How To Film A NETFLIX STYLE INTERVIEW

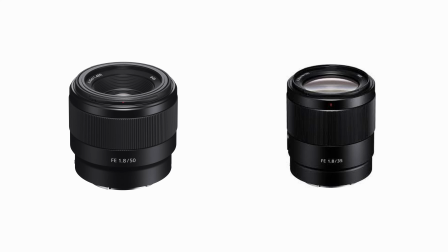0:00 What if I told you it's pretty easy? You just need two cameras, two lenses, one wide and one tight, two lights with a softbox, and then a mic. And then you get something like this.
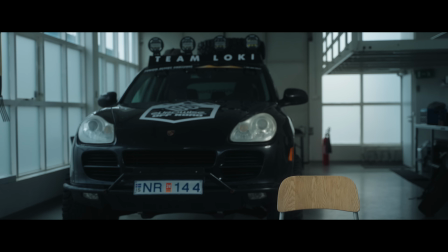0:19 All right. So this is where I sit.
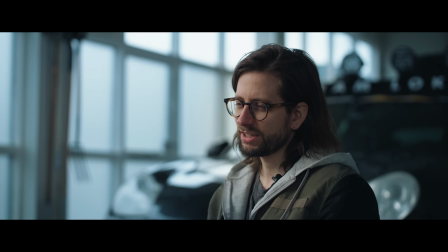0:26 Back in 2017, that's when I moved to Iceland.
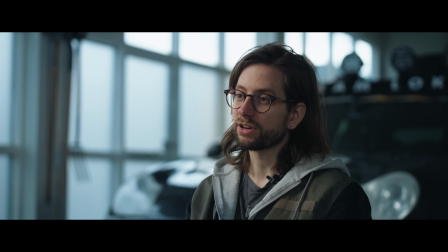0:32 Before I moved to Iceland, I never even owned a car. But then seeing Icelandic conditions and
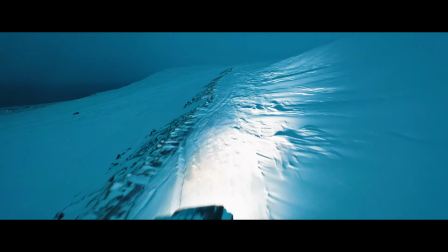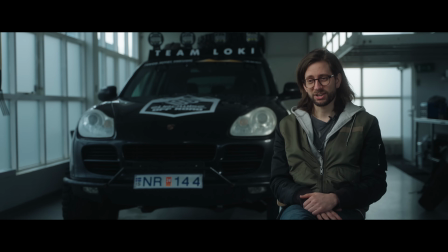0:48 made me develop this love for cars, and in particular, big off-road cars.
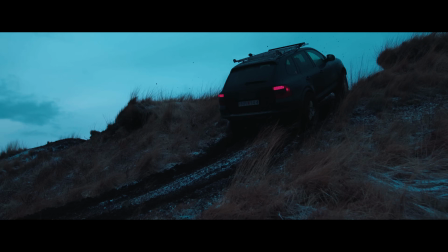0:58 So I've done a lot of exploring in the Icelandic highlands.
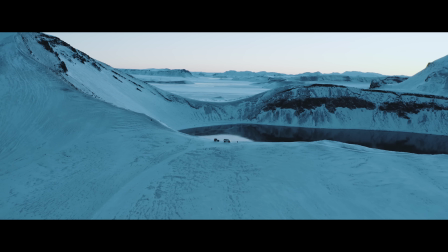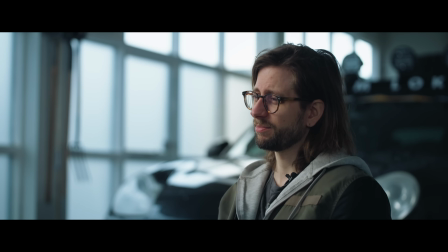1:09 I was longing for some new terrain, and that's
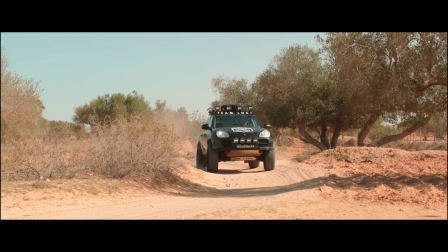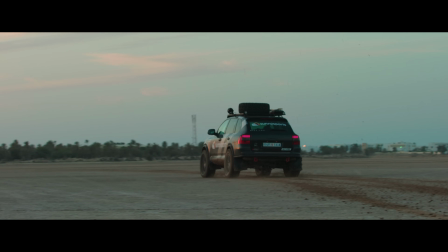1:19 kind of how I ended up stuck with a Porsche
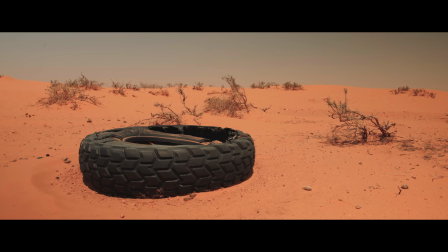1:26 in the African desert. We knew this was maybe gonna happen.
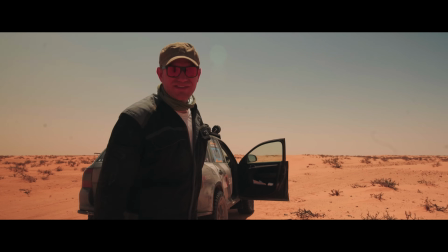1:33 It's fixable, it's doable.
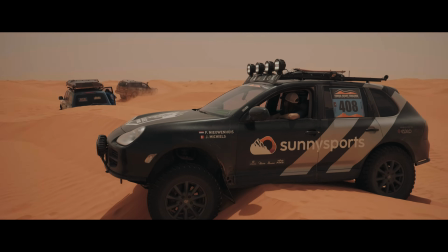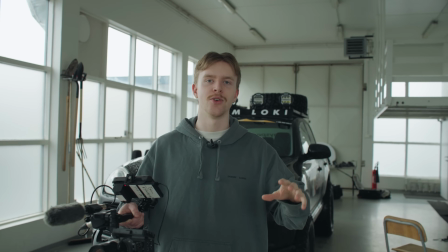1:41 So you saw that trailer. Today we are going to be taking a look at how I would film an interview for Netflix.
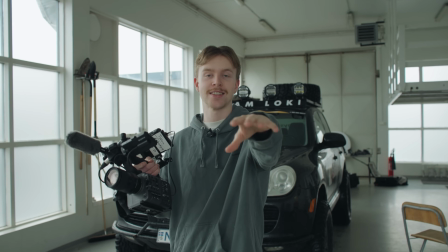1:48 I'm going to use the FX6 as my main camera, FX6 as my B camera, so it's going to be pretty cool.
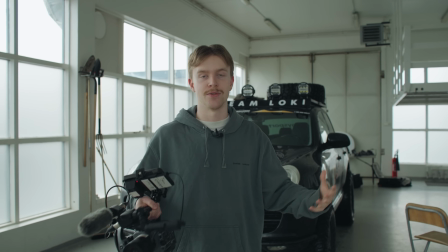1:52 We're going to be transforming this space into an interview setup. First thing that we should do is to find our frame.
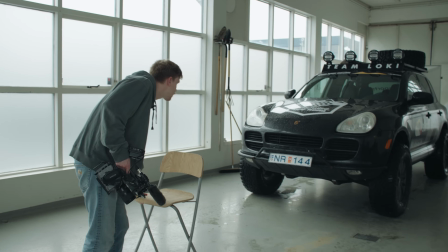1:59 Start with moving the chair around, and then I'm just going to be looking at my monitor.
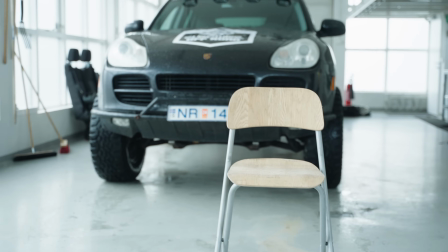2:04 So I'm going to set up my main angle right here and probably the second angle right over here.
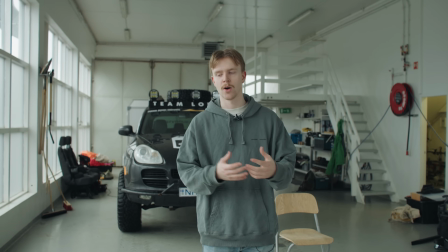2:12 We got this space because when I'm filming interviews with people, I want to have them on a location that fits their personality.
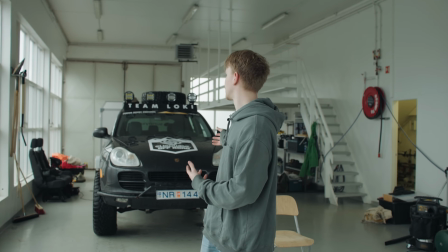2:20 And Frank is our car guy. He has this Porsche super modified Jeep or something like that.
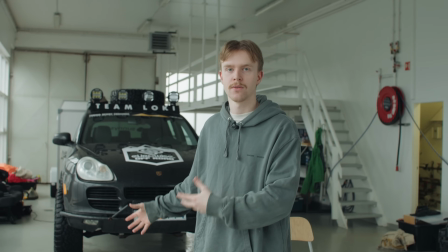2:29 And I want to have that in the background for his interview. So that's why we got this car garage.
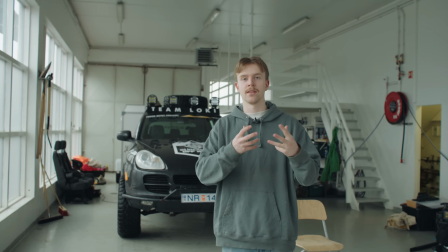2:35 Super nice because of the depth that we have. So we're gonna be having that like blurred out of focus stuff in the background.
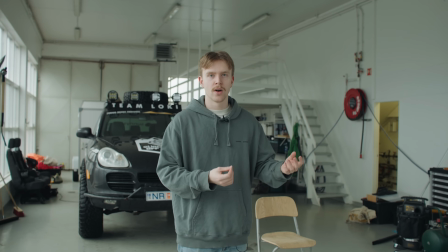2:43 But we also do have a lot of echo and like there's a fan going on in the background.
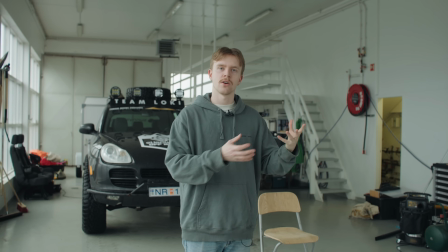2:48 I don't know if you can hear it. So there's also some difficulties being here.
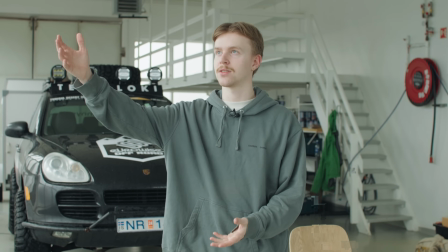2:53 So the lighting here is really nice. As you can see, I'm just naturally lit by these big windows on this side.
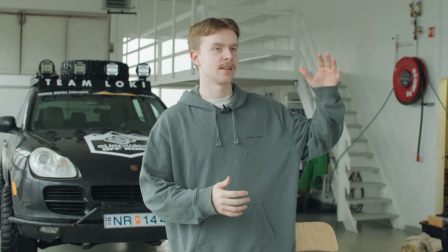3:00 But the only challenge that we have is there's also big windows on the other side.
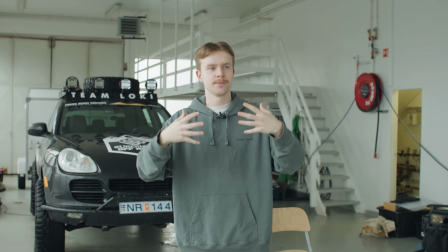3:05 So it's just like lit everywhere. If I would know about that and if I had the opportunity, I would probably get flags and just flag it out to get more shadows.
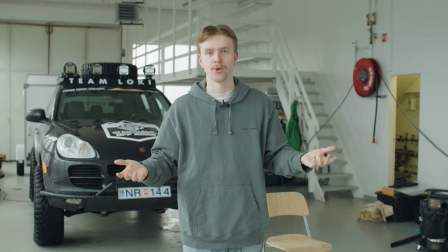3:14 But we can't do that right now, so we're just gonna have to work with it. I think this is the frame.
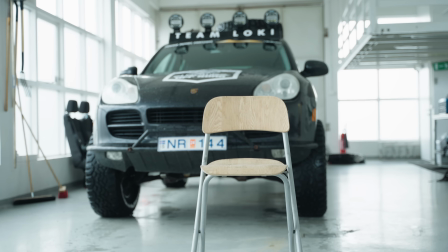3:19 I want to move the chair a bit, so I'm gonna be moving that a bit more.
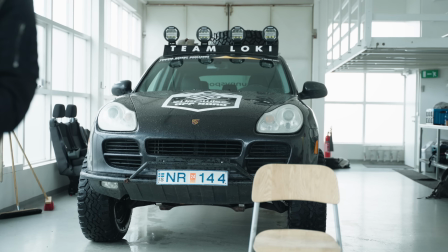3:24 But this is the frame that I'm pretty happy about.
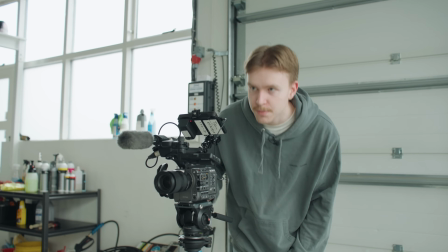3:29 The reason that the camera is this side is probably around eye level when he's going to be sitting.
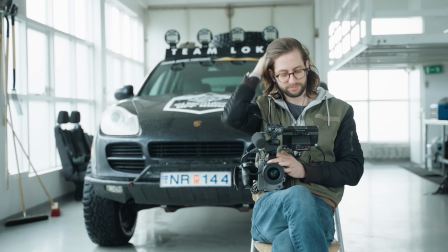3:36 This is like the most basic stuff that I can do. I put him on the one side, like the right side of it.
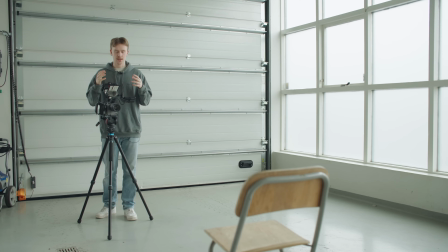3:43 This stuff right here was in the frame. So as you can see from this shot right here, we don't have a lot of shadows.
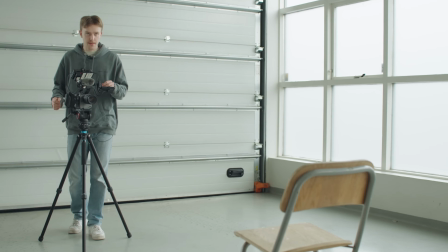3:51 So I'm going to be underexposing this a bit right now. The FX6 has an internal ND, so I'm putting that one on right now.
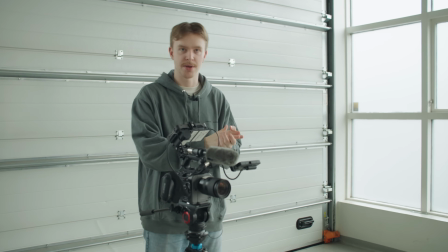3:59 Right now I underexposed the picture a bit, as you can see.
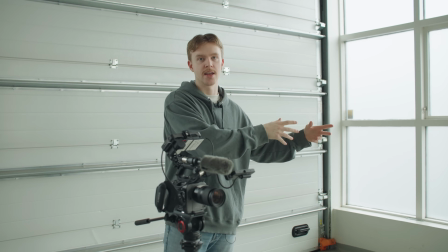4:03 That's because I'm going to be putting a light up right here, a key light to lit Frank's face and body.